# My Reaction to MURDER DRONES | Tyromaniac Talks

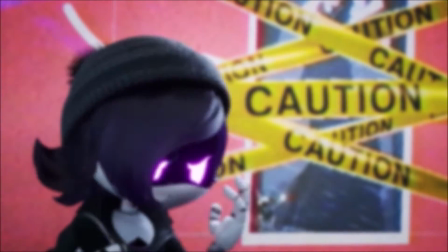Now I'll admit, it's been a while since I've seen a single episode of a show that kept me up at night thinking, if there's one thing I need more of in my life right now,
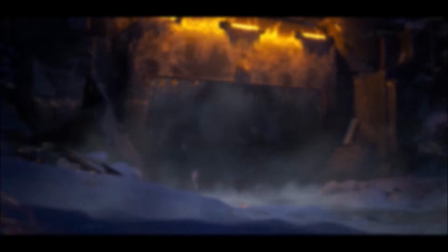it's this. Actually, I don't think that's ever happened before, but it's definitely happening now.
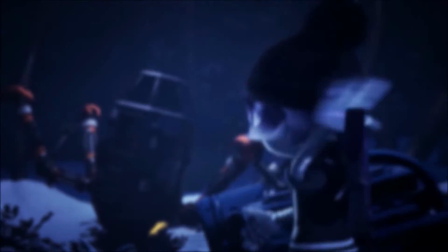So anyways, what's up my guys and gals, it's your boy Tyromaniac, back in another Smoking Out video, and today, I'm here to talk about murder drones.
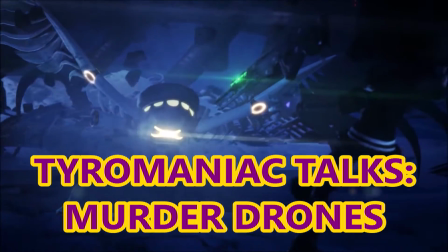Way back in 2018, Kevin and Luke Lerdwichogel, whose name I probably just butchered the hell out of,
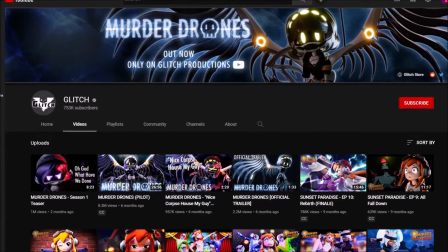made the YouTube channel Glitch Productions, a 3D animation studio separate from their other YouTube channel SMG4.
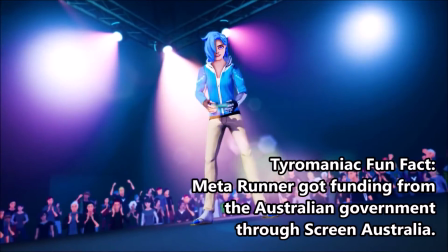The first series Glitch would put out is Meta Runner, a show with 2 seasons, and counting, about a world obsessed with competitive gaming and a girl who can jump into video games.
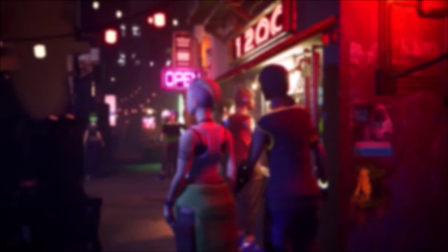I honestly really liked Meta Runner. I thought it was a cool idea with a mysterious and interesting plot.
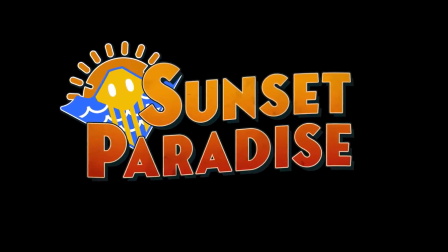Anyways, following Meta Runner was Sunset Paradise, a 10-episode series about a character from the SMG4 channel.
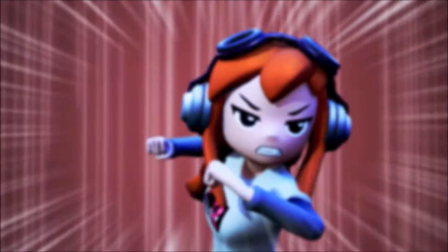I'll be honest, I only really watched 3 or 4 episodes of this one, but from what I saw, it seems like an alright show.
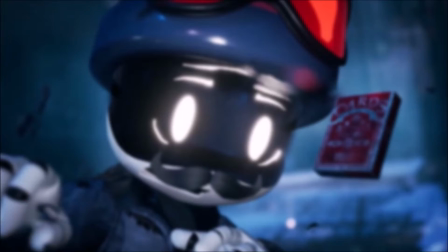That said, I kinda lost interest in Glitch animations and SMG4 after this point,
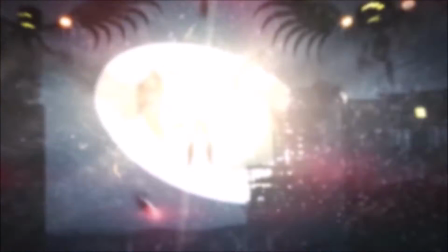so I wasn't really interested when they started announcing some new show about killer robots or something.
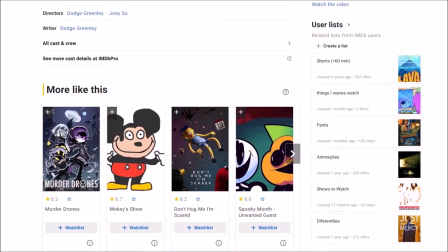That all changed late one night while I was perusing IMDb to try and avoid my homework when all of a sudden this fine piece of cover art caught my eye and the cogs in my head started turning.
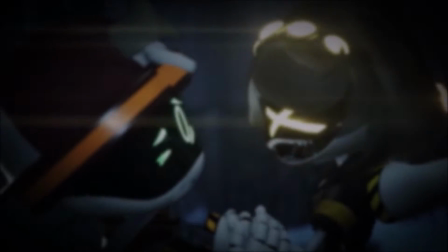I'm sitting there thinking, holy crap, it's that killer robot show I wrote off a couple months ago.
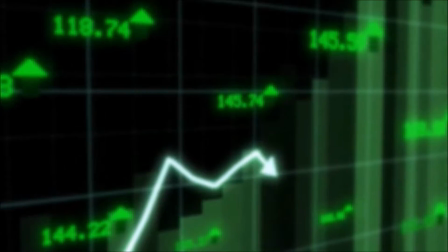With my levels of being intrigued starting to rise,
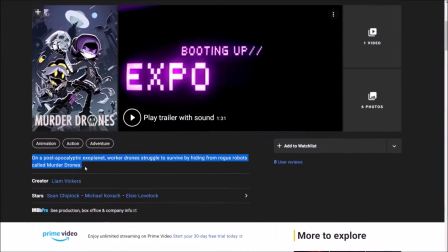I clicked on the link and almost immediately after reading the description my eyes shot over to the trailer and, well, I'll let it speak for itself.
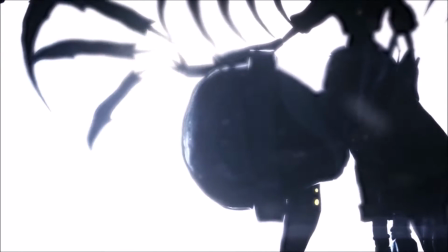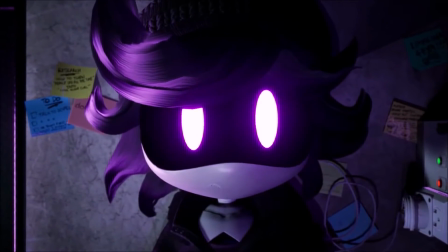We are worker drones, autonomous robots helping humans mine exoplanets.
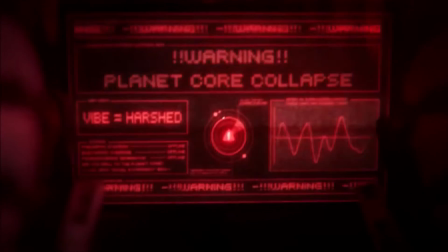It's not like we revolted and killed all humans or anything, mostly because they handled that just fine all by themselves.
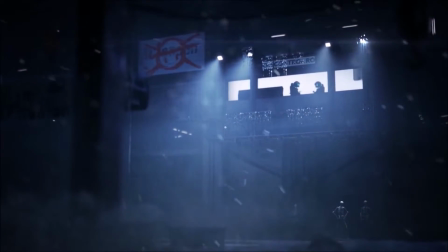We finally had a future.
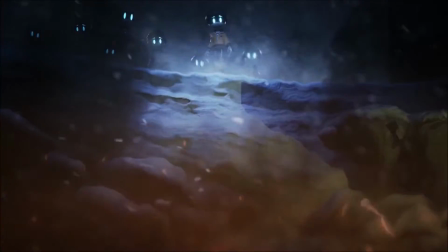Unfortunately, our parent company didn't exactly love the concept of runaway AI.
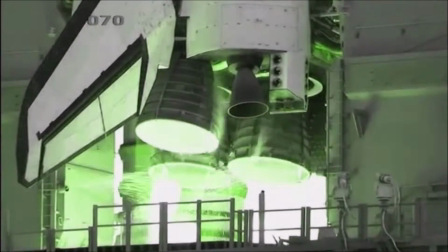That's never gonna end up problematic.
After watching that, my levels of being intrigued were flying higher than a rocket powered by ketamine,
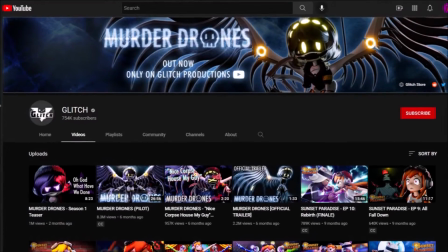so I skedaddled my way over to YouTube to watch the pilot, link in the description, and oh boy.
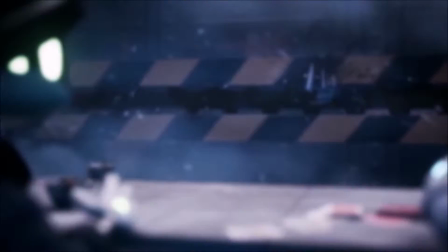This show scratched an itch that I didn't even know I had, and let me tell ya, it scratched it good.
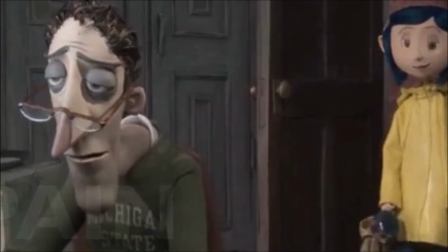So good that I was up till 5 AM that night writing the rough draft for this script. Well, now that that script is written, I should probably give you my opinion, shouldn't I?
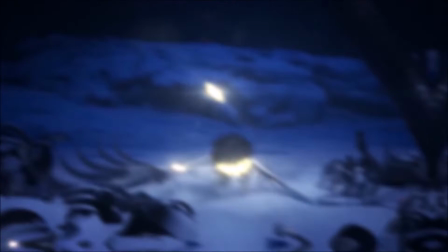I figured I'd just get all my criticisms done and over with right off the bat, so here they are. The show wasn't really that funny.
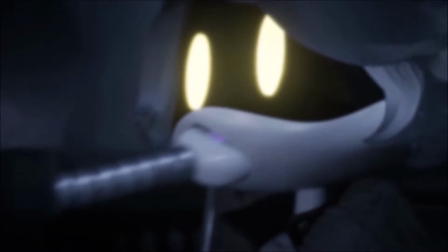That's pretty much it. Don't get me wrong, it wasn't exactly unfunny.
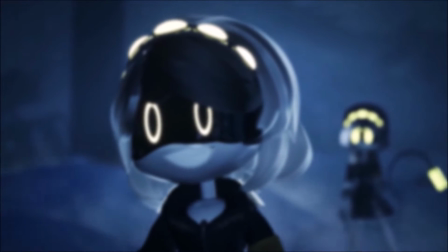I mean, there were a few jokes that I definitely did like, it's just that none of them ever had me laughing out loud.
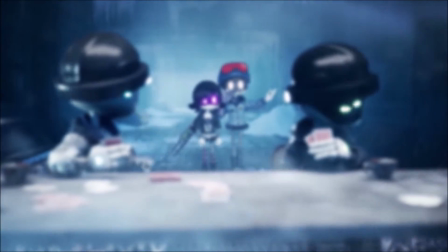Also, there were a few minor plot holes, but they were all pretty small and easy to overlook, so it didn't really matter to me.
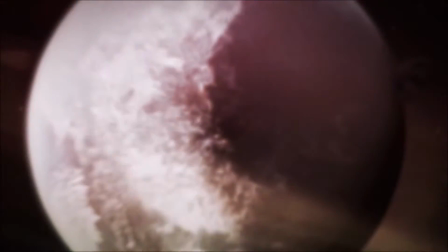You could definitely tell that they were building up bigger and better things to come. Anyways, enough of the nitpicking.
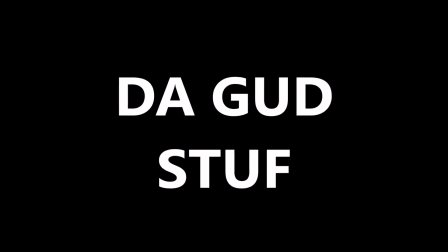Time to explain why I love this thing enough to make a whole video about it. First and foremost, I love the way this thing looks.
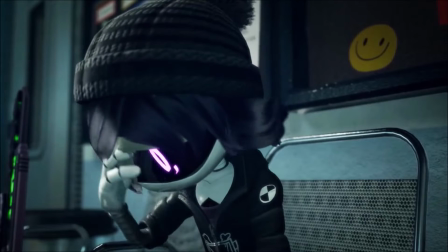The character design on the worker drones is simple but still really good. They're kinda cute looking, but not so much to the point where you can never take them seriously.
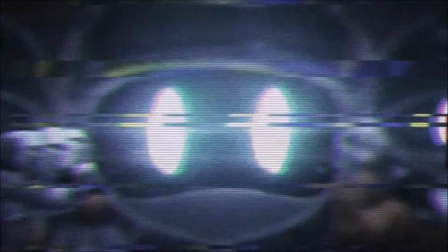I kinda like how they use their eyes to show most of their facial expressions, since their mouths are kinda hard to see sometimes and they needed to work around that.
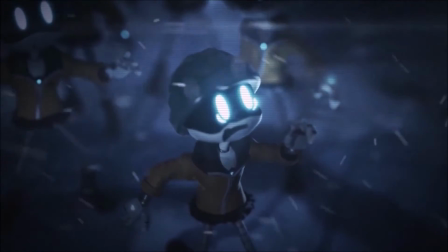However, it's the murder drones that steal the show in terms of character design, since they have all the positives of the worker drones, and much more.
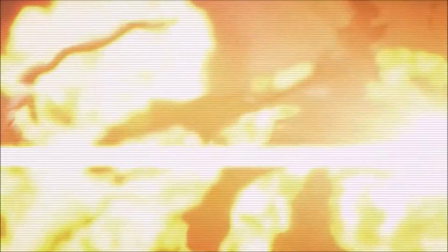They give off pretty heavy Angel of Death vibes between the giant bladed wings,
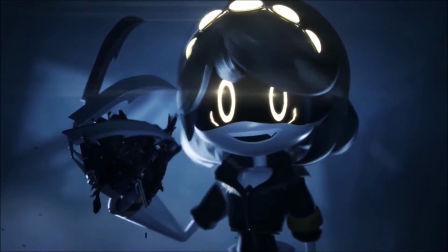the acid-injecting tail, and the massive claws, plus a small arsenal of guns and lasers.
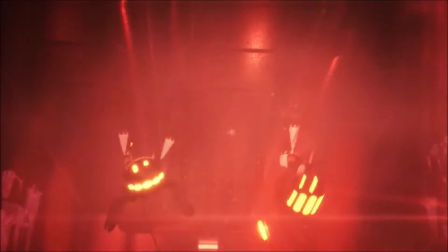They also kinda look demonic in a way, from the way they crawl around on ceilings to the way they perch on top of a giant tower of robot corpses.
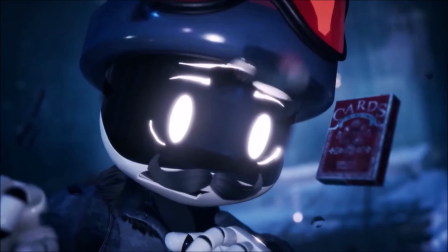Plus the way they move in combat is kinda animal-like, which I think is really cool to watch. I also love the animation in the show more than anything else Glitch has made.